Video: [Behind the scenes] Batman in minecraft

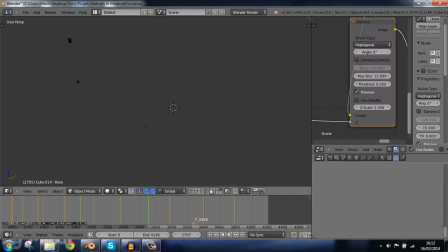12:24 Mais au final, non, en tout compte fait, j'ai changé. Et c'est pas si mal. Donc, ça fait déjà 12 minutes que je vous tiens. Hein. Mais de quoi vais-je pouvoir vous parler?
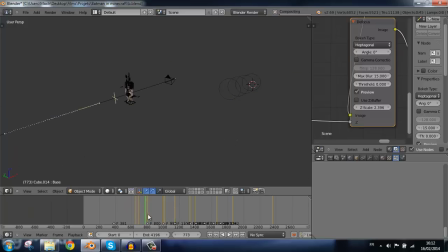12:41 Bah écoutez, on m'a posé quelques questions. Je vais partir de là. Parce que sinon, j'ai aucune idée de quoi je vais pouvoir vous parler. On m'a demandé comment est-ce que j'avais fait le zombie, le gros zombie. Donc, histoire de retrouver le calque rapidement.
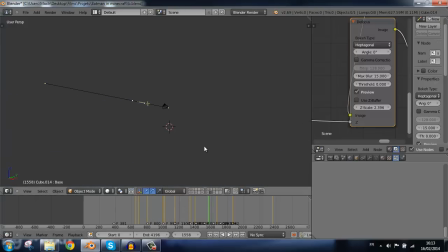12:58 C'est pas celui-là. C'est pas celui-là. C'est pas celui-là. Ouais, vous voyez, bon, les calques, ça a quelques inconvénients, mais sinon, c'est nickel. Ça la fumée. Ah, ça, le calque de la fumée, ça. Ah, c'est marrant, je pensais qu'il était là. Enfin, pas là.
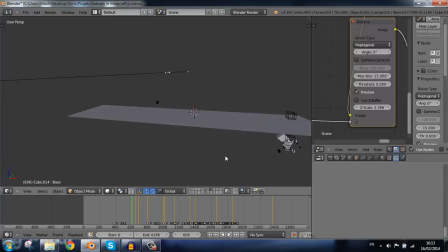13:16 Enfin ouais bon, après voilà ouais, ça fait un. Bah si bah il était là, j'avais cliqué dessus sur celui-là. Donc le gros zombie, alors voilà, pour faire un bon gros méchant, petite astuce, vous le faites trapu.
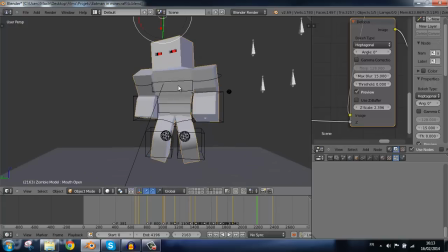13:27 Quand je dis trapu, c'est vous faites des grosses épaules. Je sais pas si je peux le.
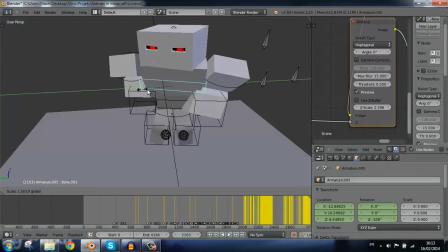13:32 Moi je vais montrer, je vais pas sauvegarder de toute façon. Voilà. Bon, plus vous faites trapu, plus il aura l'air méchant. Bon, si vous faites trop trapu comme ça, là il aura pas l'air méchant du tout, il aura juste l'air con. Mais ça c'est une astuce, parce que normalement le zombie il est.
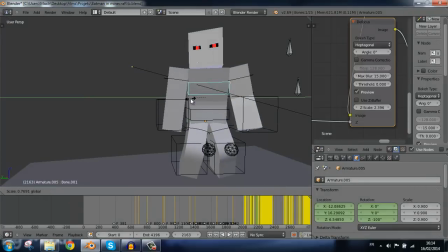13:45 Doit être comme ça. Donc là, vous voyez, ça fait un peu ridicule quand même. Hein. Un petit peu.
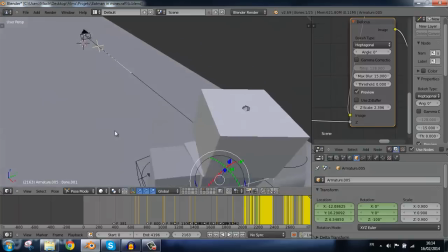13:52 Ensuite, qu'est-ce qu'on m'a demandé? Eh ben, on m'a rien posé d'autre comme question. Je vais peut-être vous montrer les nodes.
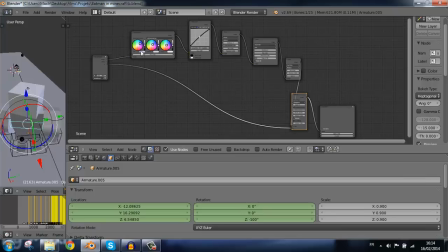14:02 Les nodes, voilà, ici. Franchement, en nodes, je suis une nouille. Hein. C'est le cas de le dire. Je suis vraiment pas très doué avec les nodes. Ça m'a permis d'apprendre à faire pas mal de choses, ce court-métrage. Notamment les notes glaires. D'ailleurs, on m'a dit qu'il y en avait un peu trop, hein. Et je suis d'accord.
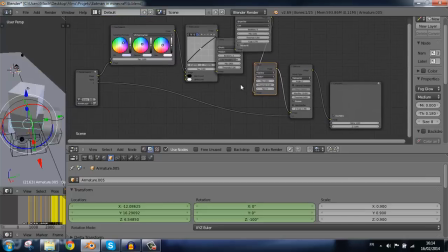14:20 Vu d'un peu plus loin, c'est vrai que ça fait beaucoup de glaire. Enfin, je veux dire, glaire, c'est.
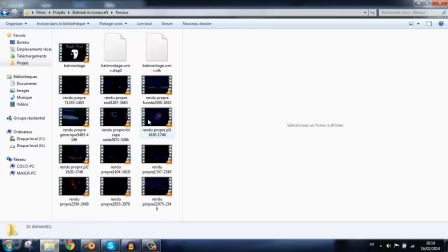14:25 Montrer ça dans les rendus, parce que si je fais un autre rendu. Ouais, non, pas celui-là en fait.
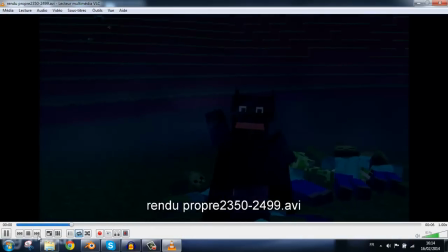14:32 Glaire, c'est tout ce qui est. Tout ce qui fait mes effets de. Attention.
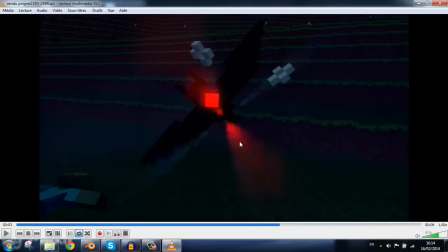14:37 Ah ah ah ah. Voilà, tout ce qui est les effets, vous voyez, de rouge, de lumière qui brille.
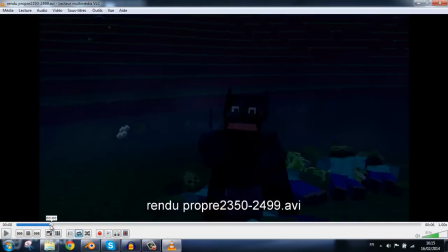14:44 Il y en a un très bon. Oh bah non. Et par contre, voilà, le truc c'est qu'il y en a trop parce que je sais pas si vous verrez avec le record, mais quand un flocon blanc passe, ça fait comme si c'était quelque chose de clair et lumineux. et ça fait des distractions,
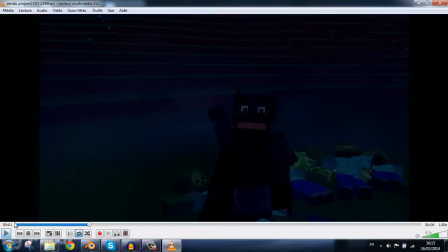14:57 si je puis dire, sur l'écran, et des fois ça gâche un peu l'image. Pareil pour les yeux de Batman, hein, ça marche pareil.
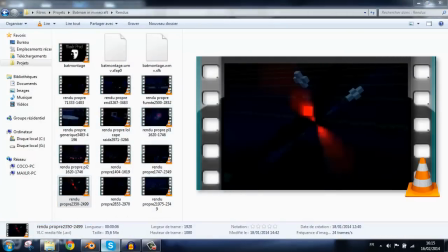15:07 Ensuite, de quoi je peux vous parler? Oups, c'est pas ça.
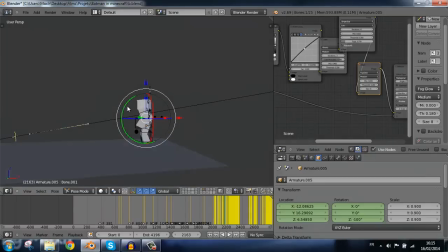15:13 Ah, j'en ai aucune idée, sincèrement. On va parcourir le Blend.
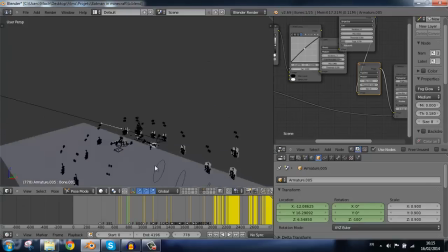15:20 Alors, ça va laguer. Je fais ça pour vous, hein. Si ça lag, c'est pour vous. Ah oui, si, petite astuce aussi, au total.
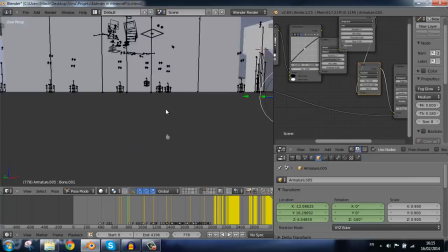15:28 En fait, quand j'ai dit que tous les zombies là étaient morts, c'est pas vrai. Il y en a quelques-uns, j'ai dû en supprimer 3 ou 4 parce que ça faisait trop animé.
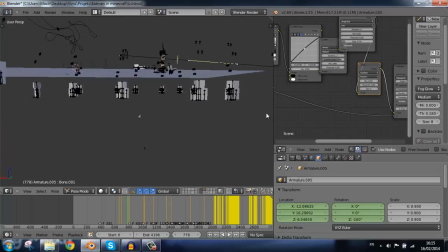15:36 Et vous pouvez pas savoir à quel point c'est lent et galère d'animer des zombies qui marchent lentement sur des centaines de frames.
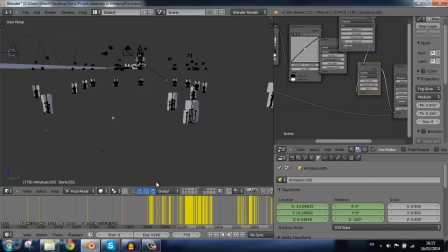15:44 C'est très très long. Très très épuisant parce que c'est à peu près toujours la même chose. Même si chaque zombie a un cycle de marche différent, il faut quand même que je refasse à chaque fois la marche.
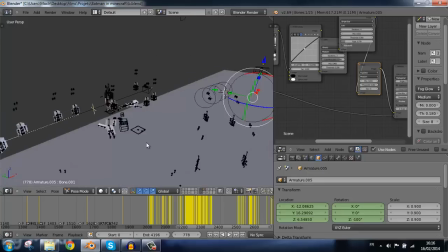15:56 J'aimerais trouver un astuce où ça se fasse tout seul.
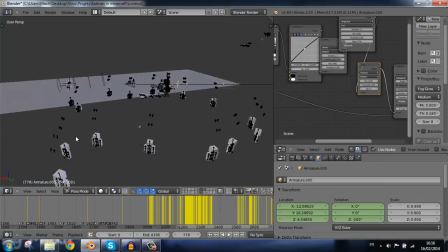16:01 Excusez-moi. J'aimerais trouver une astuce pour que ça se fasse tout seul, mais ça n'existe pas.
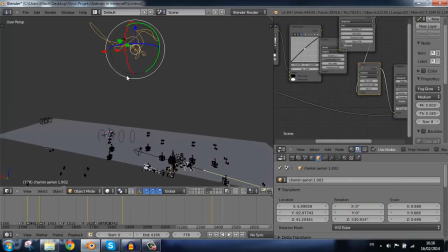16:07 Là, par contre, pour les chauves-souris, j'ai fait un cycle, j'ai fait ça en boucle, j'ai fait une trajectoire par chauve-souris.
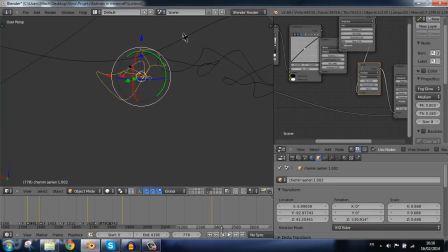16:13 Donc, vous voyez, celle-là, par exemple, va faire ça. On peut pas y avoir l'animation, mais. Oups, excuse-moi. Celle-là, elle va faire ça, elle va passer ici, ici, en battant des ailes. Donc, pour la chauve-souris, ça, c'est nickel. Par contre, pour les zombies, c'est à chaque fois qu'il faut tout recommencer.